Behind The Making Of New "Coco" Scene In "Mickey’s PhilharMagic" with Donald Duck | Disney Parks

We are super excited that for the first time in almost 20 years,
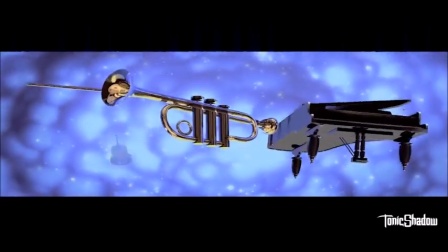we're adding a new musical sequence to our popular Mickey's PhilharMagic show.
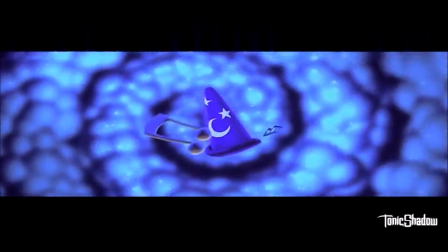It was always our dream that we would add songs to it over time. And we're doing it for the first time with a Pixar film, Coco.
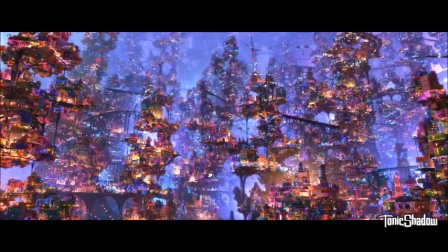We looked at many different songs and many different movies, but we loved the idea of going into Coco.
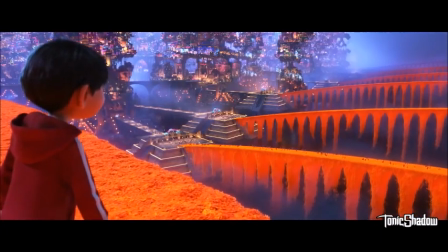That world, that land of the dead is so visually striking. This was a really interesting collaboration because we created a brand new sequence at Pixar using the original assets from the film, many of the original animators and lighting designers from the movie.
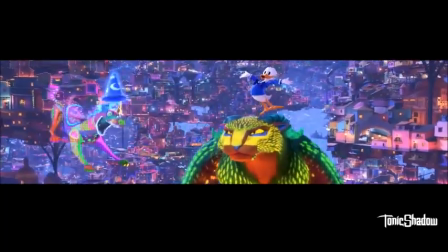But then Donald Duck, who is of course the thread that ties all of Mickey's PhilharMagic together, was animated at Walt Disney Animation Studios. Coco film directors Lee Unkrich and Adrian Molina were involved in the earliest brainstorms and
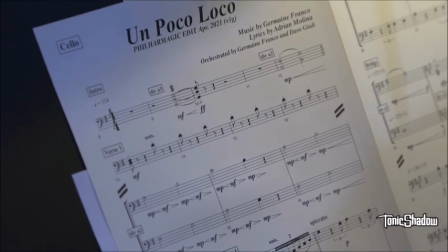it was Lee who suggested we use Mpoco Loco as the signature song for Mickey's PhilharMagic. After we picked the song then we edited a short version of that musical track together and storyboarded out that whole sequence.
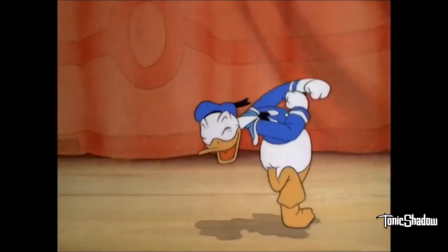We don't usually see a Disney character going into one of our worlds but when you see the overall storyline of PhilharMagic and how that
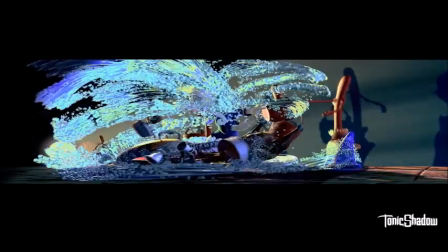through line of Donald going after the hat brings you into these different worlds
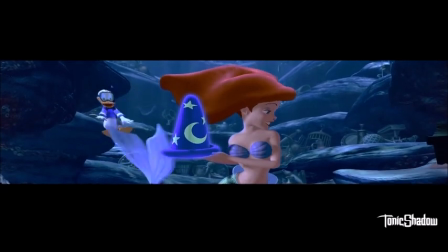and let you relive these scenes that you love from the films but see them in a different way and in different perspective.
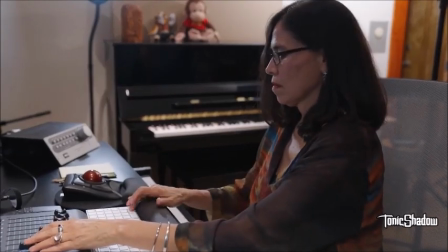It really became like a unique challenge and a lot of fun. The music was created by Jermaine Franco and Jermaine came back on this project to re-orchestrate
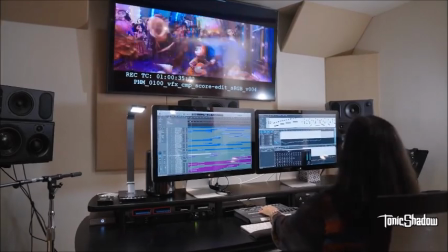and arrange the song because we were really creating the big celebration version of the music. And the original song it was very small and kind of chamber music with
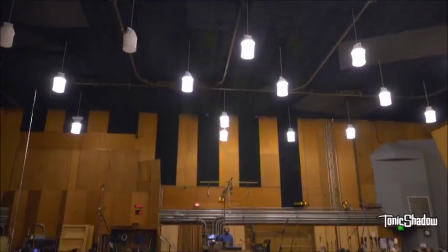the Mexican musicians and this one we added a full orchestra
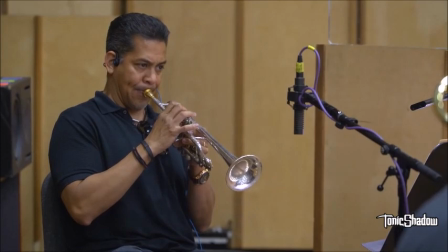make it a bigger sound and more orchestral to fit within the original songs that are in PhilharMagic already. So to me it was like going back home and I always wanted my grandparents to hear it and say that's Mexican
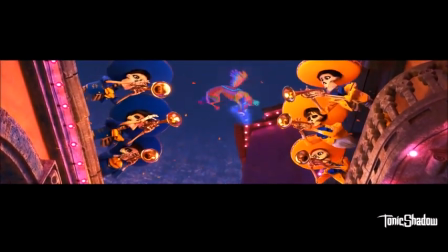music and feel that it was representative of our culture and being able to do that through art and work is truly a wonderful opportunity.
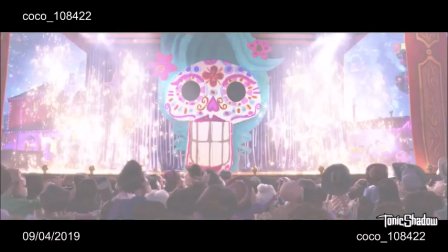On the one hand I hope that guests who see this new sequence think it was there all along. We don't want it to stand out and be jarring that suddenly it's not part of the DNA of Mickey's PhilharMagic. On the other hand of course we do want them to know that there's something new and that they get the idea that Mickey's PhilharMagic is a living, breathing show that can continue to evolve over time.